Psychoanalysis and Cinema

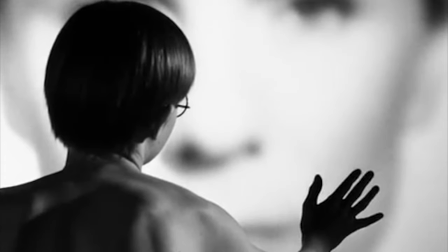4:05 In persona, projected as it is onto a milky surface,
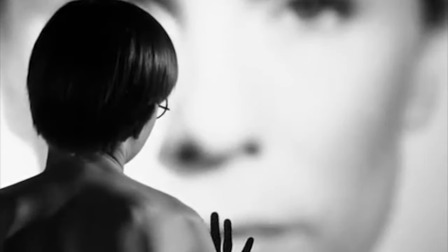4:09 the close-up of two women's faces points to a cinema as a mirror,
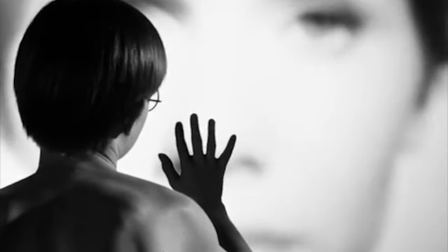4:14 in which we do not see our own countenance, but whose figures we identify with nonetheless,
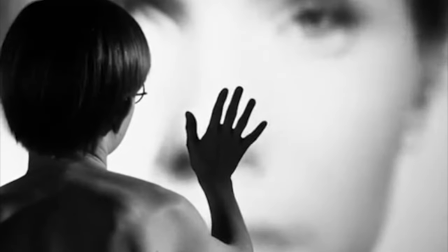4:20 sometimes in an obscure, unconscious manner.
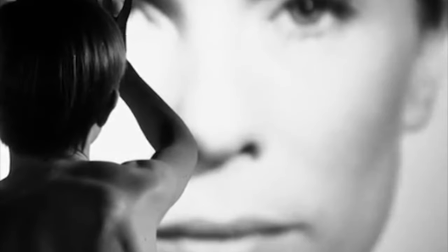4:24 The film thus suggests that all forms of recognition are at first nothing but misrecognition,
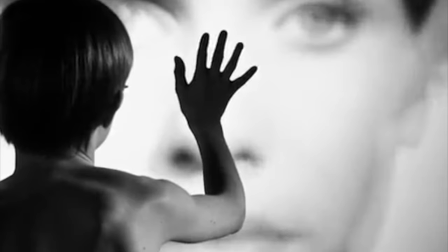4:30 then through projection and identification with the characters on screen they become self-recognition as emphasized in Lacan's mirror theory.
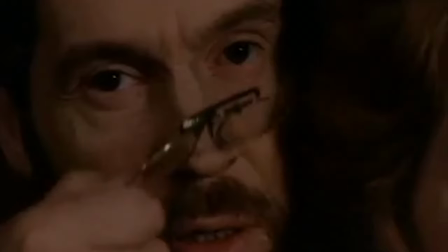4:39 In this scene from Cries and Whispers the actors looked directly into the camera as their diegetic counterparts
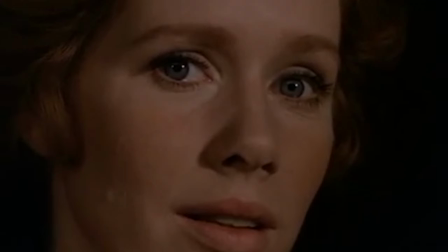4:46 the characters are looking into a mirror that is to say at themselves and at us at one in the same time.
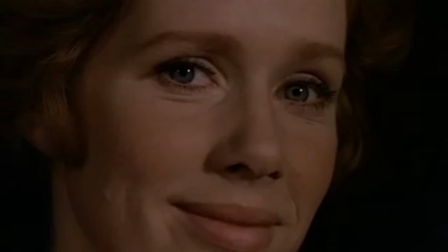4:55 While Erland Josefsson undermines the surface beauty of Lil Ullman by telling her how hard and selfish she has grown.
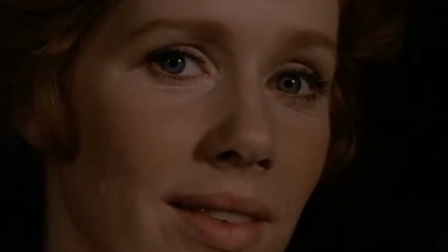5:02 The scene ambivalently addresses the notion of self-idealization and
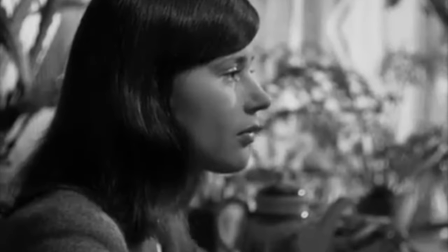5:06 the deceitfulness contained in mirror images and at large in cinema.
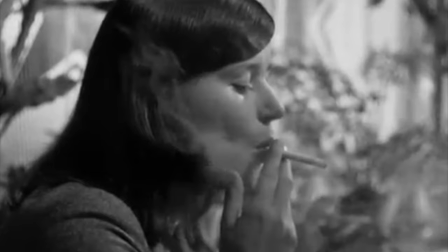5:12 Michaud wrote a pioneering study in the field of cinematic voyeurism titled La participation
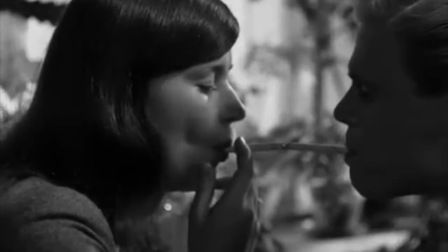5:19 emotionnelle du spectateur à l'action représenteur à l'écran.
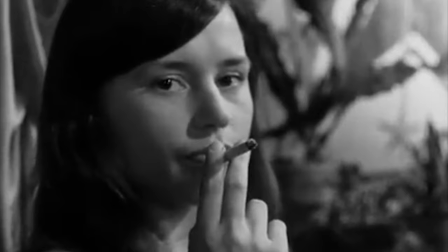5:26 This tackles the study of the strategies that allow the spectator to forget his or her own existence while watching the film,
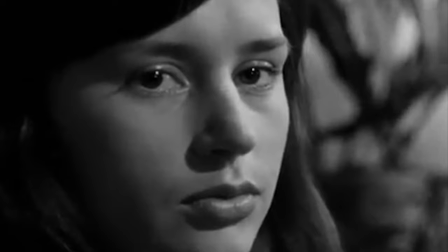5:34 and take on the identity of the characters living in the realm of fiction.
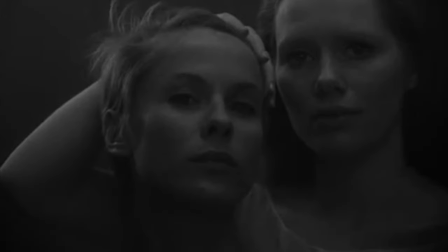5:39 The level of intimacy achieved between the two women in persona gives rise to a mutual closeness,
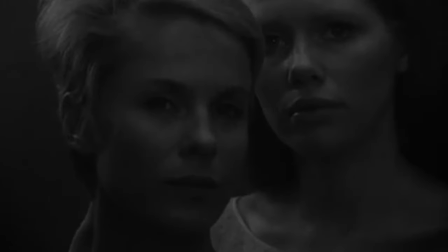5:46 and eventually to a blurring of their identities,
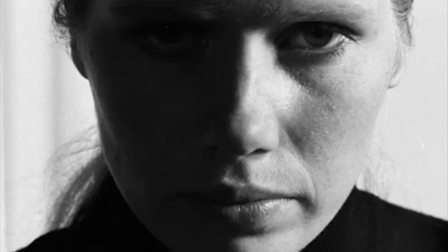5:49 so much so that the spectator's sense of identification with the characters are destabilised. the mirror,
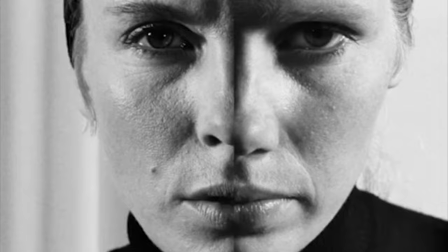5:57 that is, the cinematic screen, is therefore at once emphasised and shattered.
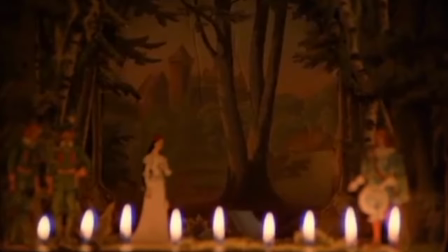6:03 Bergman creates a dreamlike perspective, offering a prison of meanings in order to understand himself,
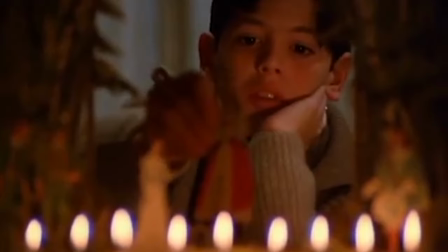6:11 to exercise his own demons, but by doing so, he's also reshaping our understanding of ourselves.
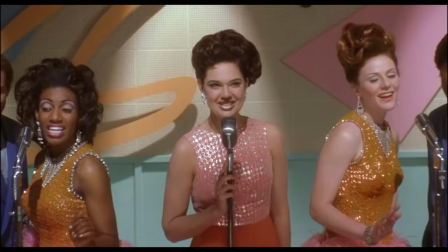6:21 cinema's true affliction as well as its triumph is that its answers are often destined to remain
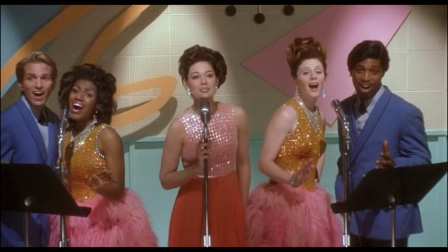6:27 unknown and nowhere is this more truthful than in the work of David Lynch psychoanalysis
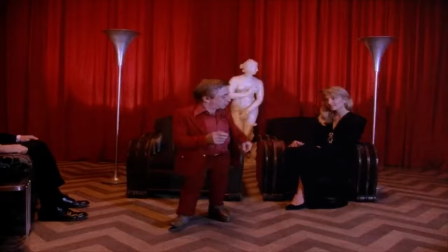6:34 necessarily treats all psychical manifestations as meaningful alterances whilst
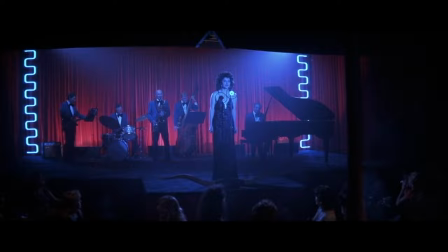6:40 their meanings may be obscure and perhaps even impossible to decipher psychoanalysis never questions
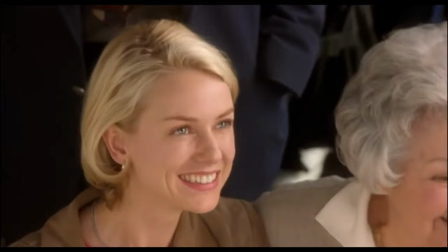6:46 that they mean something. The mark of a Lynchian environment is one whose surface-level pleasantries disguise a hideous underbelly.
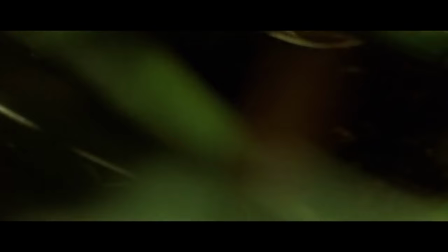6:54 Lynch said himself he lives in extreme close-ups and looking at things closer exposes their true nature.
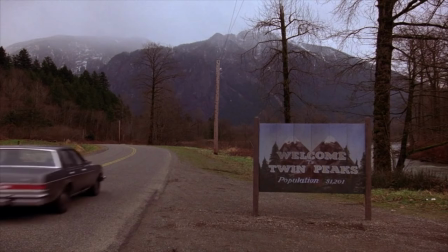7:04 Whether it be the land of opportunity that is Hollywood or the quaint town of Twin Peaks,
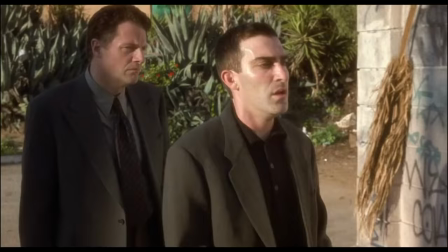7:10 they all hold terrible dangers hidden underneath a facade and like all of Lynch's threats we
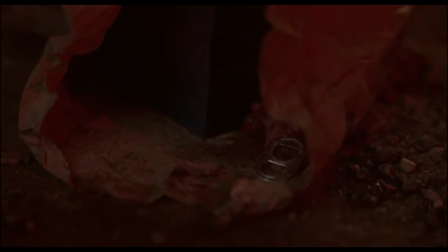7:15 don't see them immediately but the Truth tucked away at their core is never completely concealed.
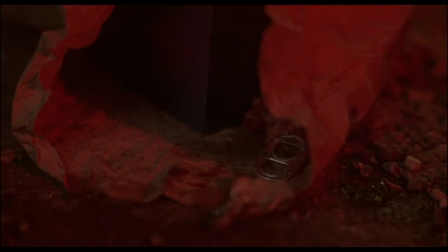7:21 Lynch's work emerges from a place within his own subconscious and seeks to activate something with our own mind. Like dreams, cinema also produces elements that are resistant to interpretation and this is part of the symptomatic force.
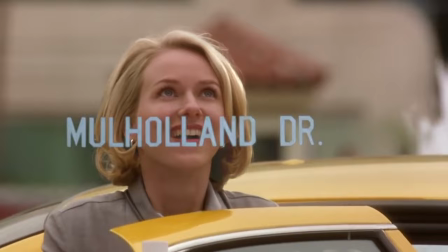7:36 David Lynch's Mulholland Drive comes to mind as an example of this type of film.
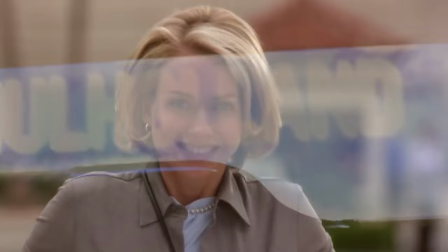7:43 Psychoanalysis is largely concerned with the issue of subject formation. Mulholland Drive is about subjectivity and subject formation.
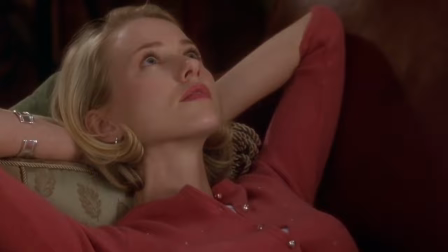7:51 Thus, taking repression of the unconsciousness into account is key to understanding the film.
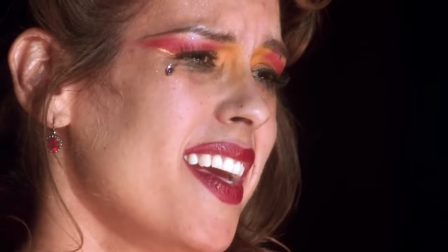7:58 The three major Lacanian concepts are the real, the imaginary and the symbolic.
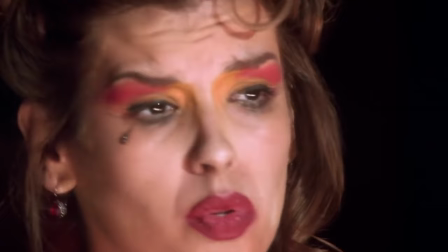8:03 The real is the realm of impossible enjoyment.